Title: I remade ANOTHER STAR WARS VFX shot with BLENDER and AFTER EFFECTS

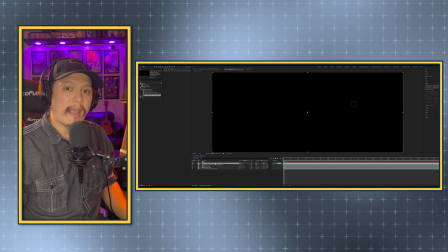(8:23)
We're going to drop in the thrusters layer so we can add a little bit of glow. Now it's on a black background.
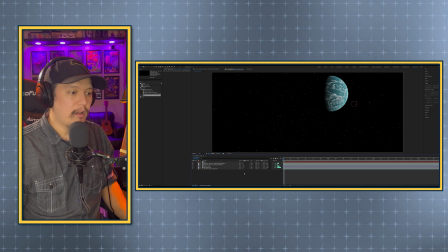(8:30)
I'm going to hit screen. Going to parent that to the null as well. All right, let's add a little bit of a blur.
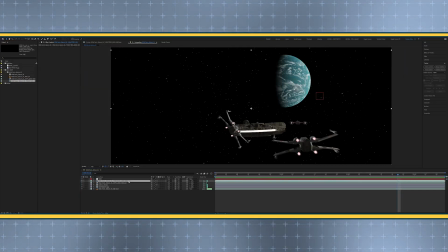(8:35)
Fast blur. No. Fast blur.
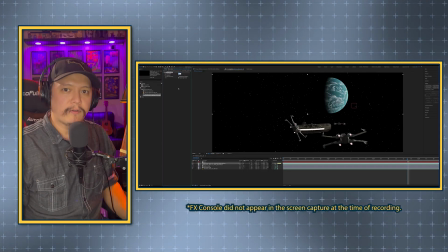(8:39)
And as always, I'm using FX Console from Video Copilot to access my filters and plugins a lot faster.
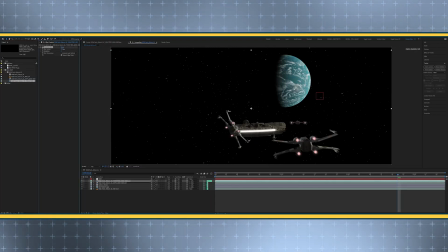(8:47)
Let's add a little bit of a blur to the thrusters.
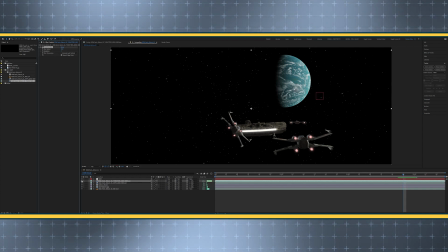(8:54)
Oh, that's looking nice. That looks nice. I'm going to play with the levels of the ships a little bit.
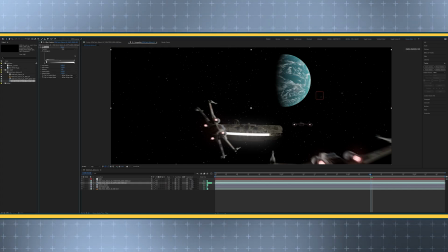(9:01)
Maybe a little bit more contrast underneath.
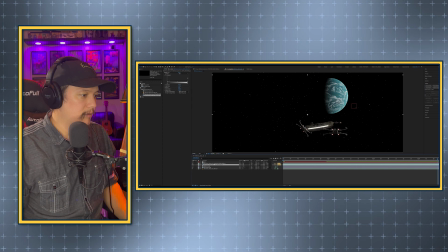(9:08)
Now let's adjust the black levels of the ships just a little bit.
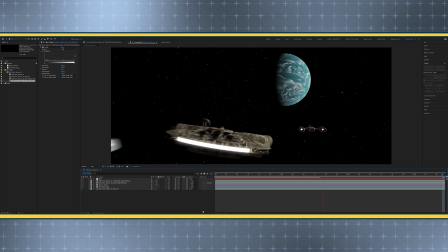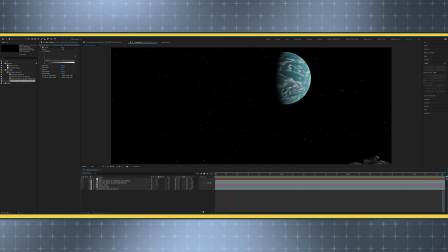(9:19)
All right, now a shot like this is already out the gate. We're looking pretty good.
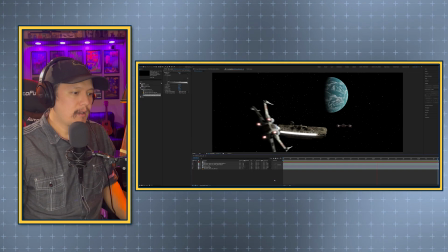(9:23)
To add a little bit more realism to it, let's add a little bit of noise.
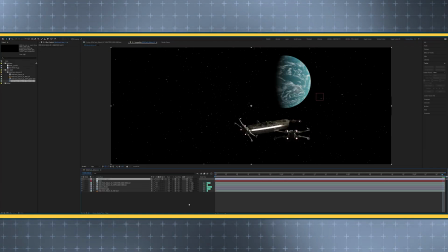(9:28)
First, I'm going to create an adjustment layer on top of everything, so it should affect everything from the top down.
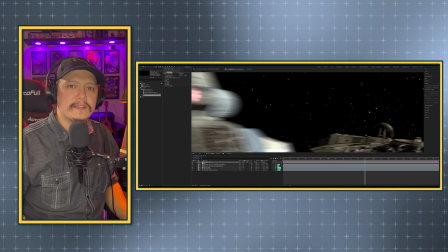(9:33)
Now, when creating visual effects, if you're just doing these shots for fun, you don't necessarily need to take it to this other level.
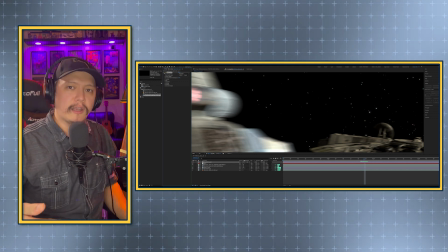(9:39)
But when you're working in the film environment or TV environment,
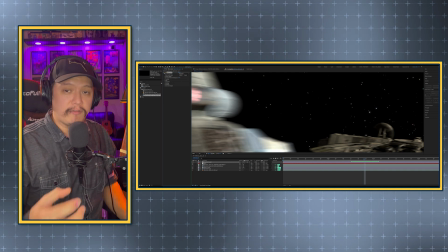(9:43)
one of the things you need to do to maintain the continuity of the look is make sure you have matching film grain.
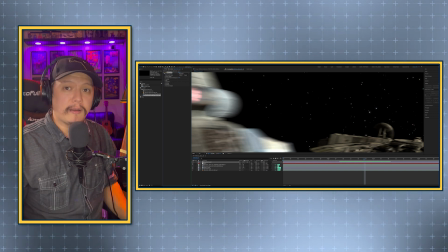(9:52)
That's something that you might not take into account sometimes.
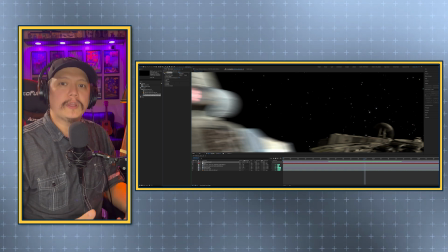(9:55)
When you're compositing shots together, that's a little more important because you want your effects layers to match what you see from the live action plate.
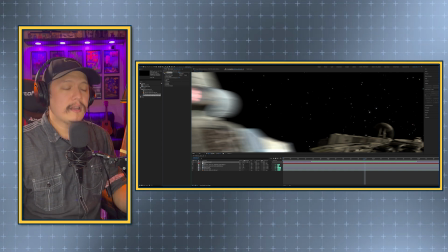(10:04)
But in this case here, here, the whole shot is computer generated, but even though the whole shot is computer generated, there's nothing to match.
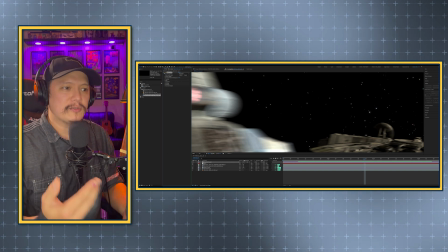(10:11)
You want to match other things. So I'm actually just using the original movie as a reference for the grain to match.
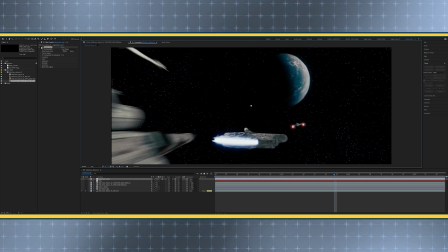(10:17)
So the match grain feature in After Effects is pretty great because you can tell it which layer you want to source, and that's what we're doing right here.
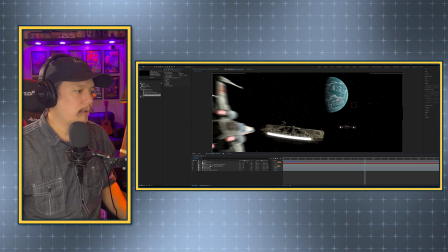(10:24)
Let's do a little bit of color matching. Let's pull from the ships. Let's go into the ships layer.
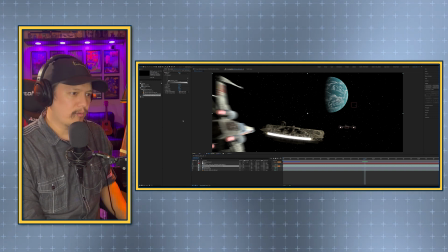(10:29)
There's a little too much red and green, I think, for me, that's hiding inside the Falcon there.
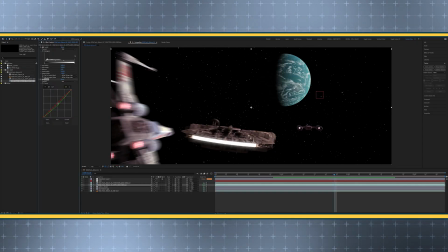(10:36)
Gonna pull some of the green, some of the red. Okay, a little colder.
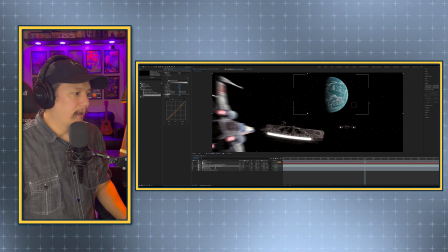(10:41)
I like it. Okay. Same with the planet. I want to pull I think I'll pull a little bit of saturation out of it, so we don't.
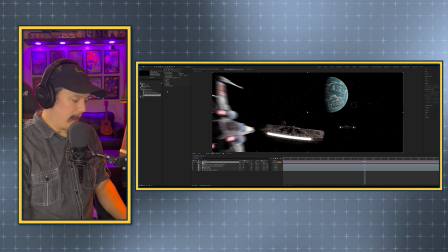(10:50)
Maybe underneath the match grain layer, I'm gonna add just a very, very small amount of blur,
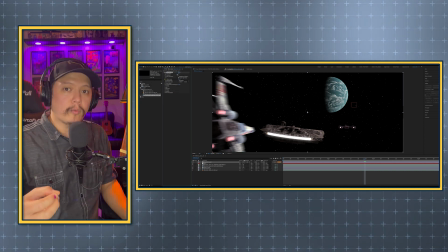(10:58)
because that's something that no matter how sharp a real camera is, even on your widest,
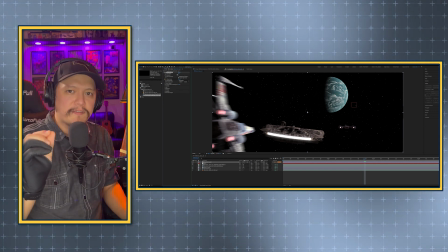(11:04)
you're always going to get a tiny bit of softness from everything you shoot.
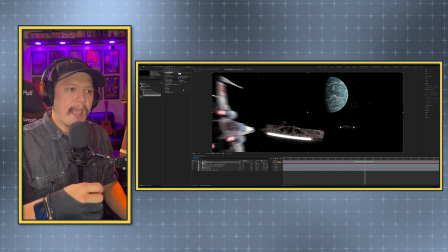(11:09)
So that's one of the little extra steps you can take to add that just extra layer of realism to your shots.
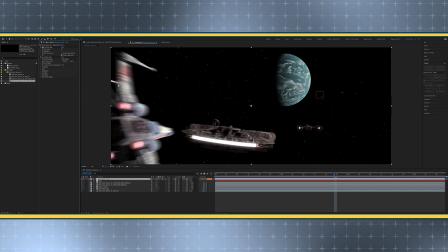(11:16)
A very, very tiny layer of blur. That's like, I'm setting my blur radius to 1.
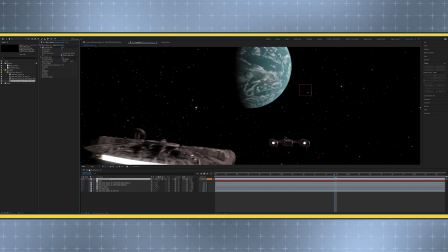(11:23)
And it adds a little bit of blurriness to everything, but again, yeah, that helps kind of tie everything together nicely.
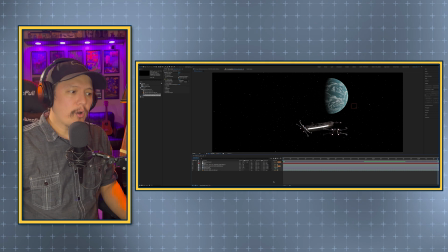(11:30)
So yeah, I'm really happy with how this is all looking. I'm going to go ahead and render this, and we're going to take a look at it in Premiere when we're done.
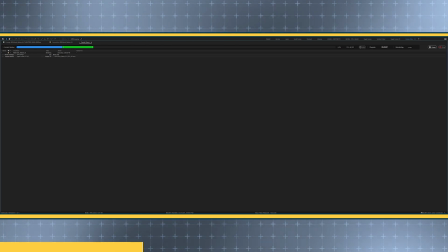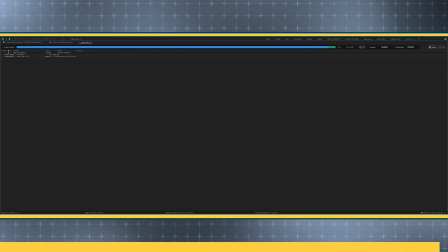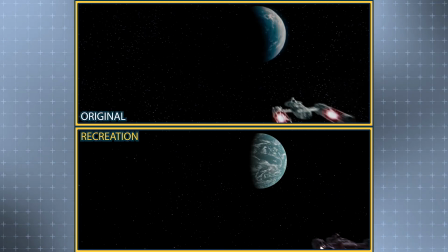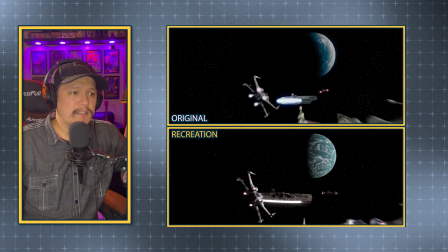(11:55)
So I'm really happy with how this one turned out. It's a really simple shot, nothing too crazy.
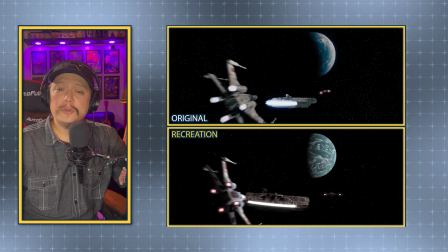(12:00)
It's not a big battle or anything. We'll get to those. But for now, doing shots like this is a really great exercise in practicing your craft and
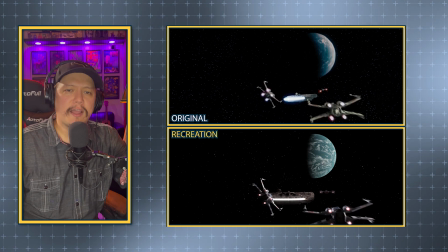(12:08)
practicing your software and using elements that at your disposal to create something really cool.
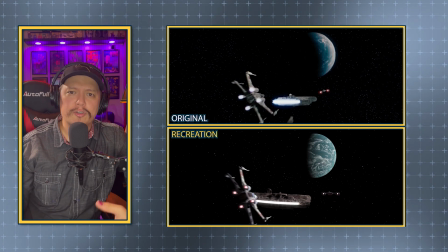(12:15)
A lot of fun. Just think about, how can I apply what I've learned doing these exercises towards something original,
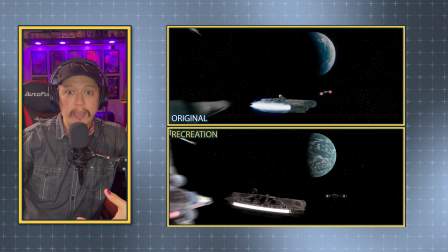(12:21)
something that I want to do, or something for a client, for instance. Again, we used free models from Sketchfab.